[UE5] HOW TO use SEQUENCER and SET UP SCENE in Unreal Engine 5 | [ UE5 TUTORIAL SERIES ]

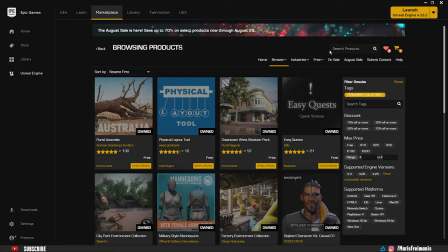[0:19]
Hello guys, Marsframans here. Welcome back to my Unreal Engine 5 short tutorial series. In this episode I'm going to show you how to do a scene and a sequence setup. Epic Games is pretty cool because every month they give a few of the Marketplace items for free to everybody.
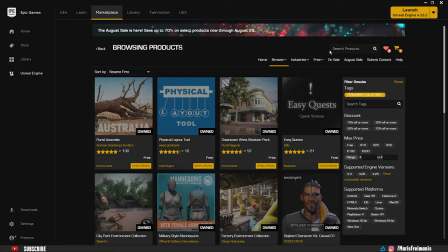[0:34]
Some of the items are available for a limited time but some of them are available permanently. So if you're new in Unreal Engine, don't be afraid you're going to be able to make the same scene as I do. So in Epic Game Launcher under the Marketplace, we're gonna go to the free section and let's choose the permanently free collection so here we can see everything that is available
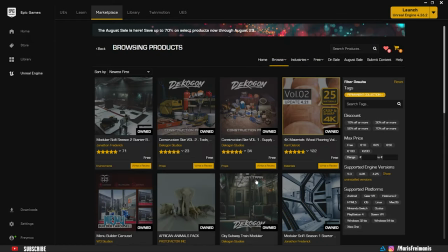[0:52]
permanently for free for everyone let's go to the page number four and we're gonna choose modular sci-fi season two starter bundle open
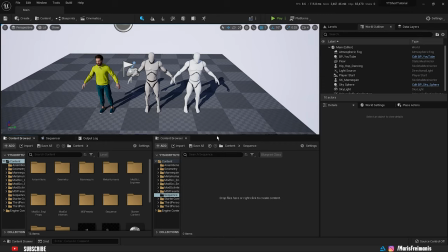[1:01]
it up and then let's press add to project once you have successfully added assets to the project we're gonna find the scene map for it we're
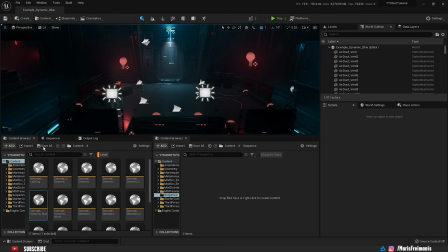[1:09]
gonna be using example dynamic blue map and here we are into the scene first thing that we're going to do is we're going to find the metahuman and we're just going to drag it into the scene so let's find the metahuman blueprint and let's put it in into the scene
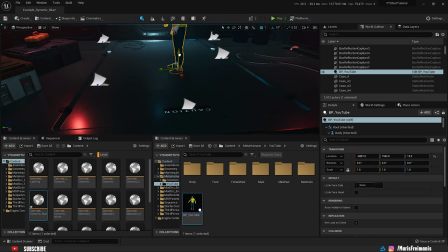[1:24]
let's pull it up a bit so the feet is aligned to the surface here you go now we can just rotate it
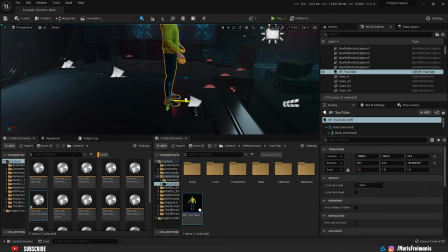[1:32]
90 degrees and here you go i'm just gonna move it tiny bit more forward so we can have the depth and i think it looks pretty
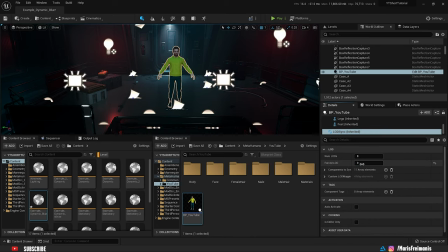[1:40]
good so i'm just going to change the lod to zero so the hair is not disappearing when we are moving away from the character so as you
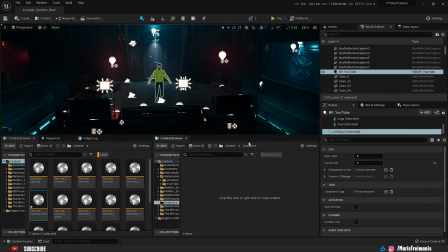[1:47]
can see everything is good now we can go back to the content we can open the sequence and we're just going to create a new sequence so we're going to animation and level sequence you can name it as as you want i'm just going to name it dance sequence and first we can
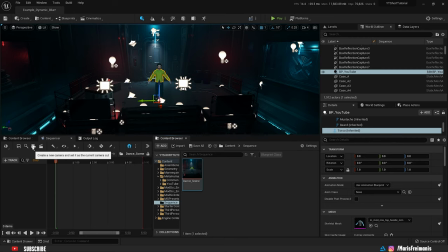[2:03]
add we're going to create a camera let's click on the create sequence camera so now we're going to have a camera in the scene
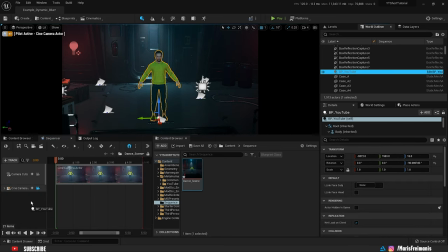[2:09]
and next thing we're going to do is we're going to click on the metahuman and we're just going to drag and drop it into the scene in this part
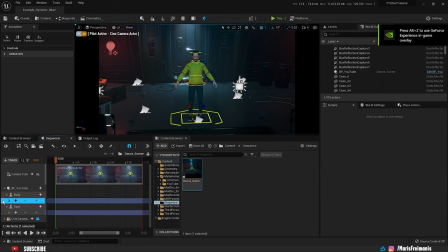[2:16]
of tutorial we're not going to use control rigs so we can delete them they are located under the body and face just click on it and delete it now let's
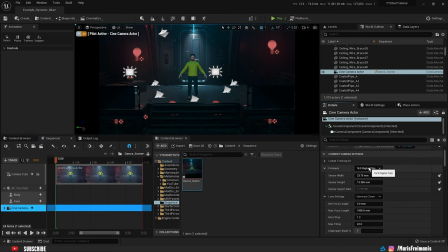[2:23]
modify camera settings so it matches the phone aspect ratio in the film back we're just going to choose 16 by 9 dslr and to match the phone aspect ratio we just need to switch the sensor width with height so let's just switch these two numbers and now we can see we
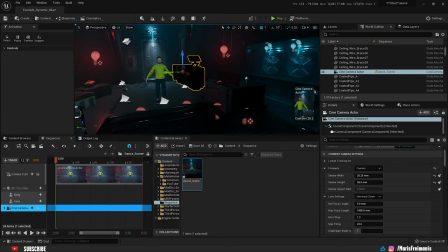[2:39]
basically have like a phone view next we can adjust the camera if your camera is selected then always on the right side of your screen you're going to see camera preview and let's just move it so we can kind of center and fit the character into the frame and if you click
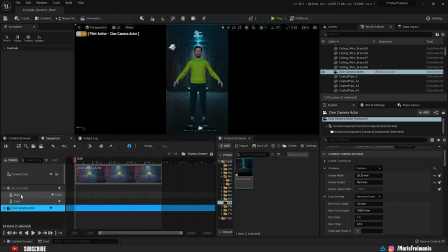[2:54]
on the camera icon then we go back to the camera view now let's put this arrow down and let's adjust the aperture to 1.4 so the character is in focus and the back is a bit blurry so next thing what we're going to do is we're going to add animation to the
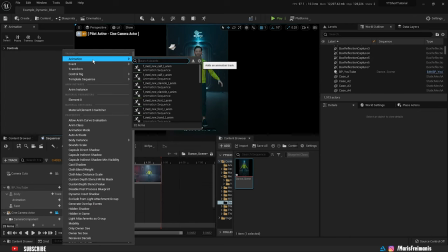[3:11]
metahuman so let's click on track animation and let's find the animation that we're going to use we're going to use hip hop dance animation as you
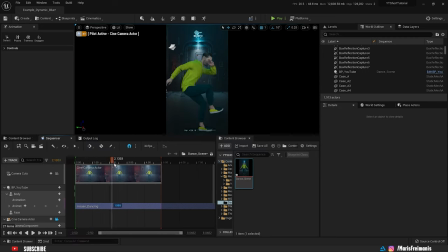[3:19]
can say animation is working perfectly let's find like where we want to start animation from and we can kind of keyframe it with a camera now we're gonna work on camera movement let's first find the camera one and frame
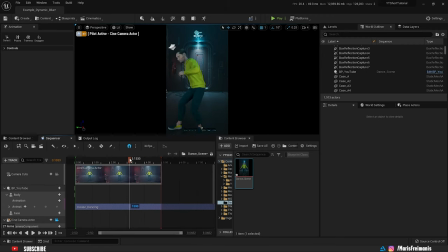[3:35]
where we want it to be let's say after two seconds or three seconds let's put three and let's keyframe it something we can do let's exit
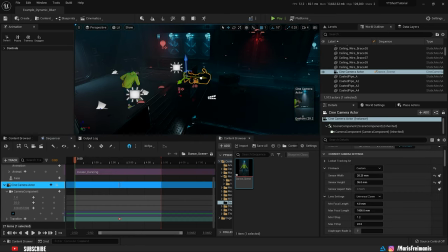[3:45]
the camera and move it back a bit and let's keyframe that let's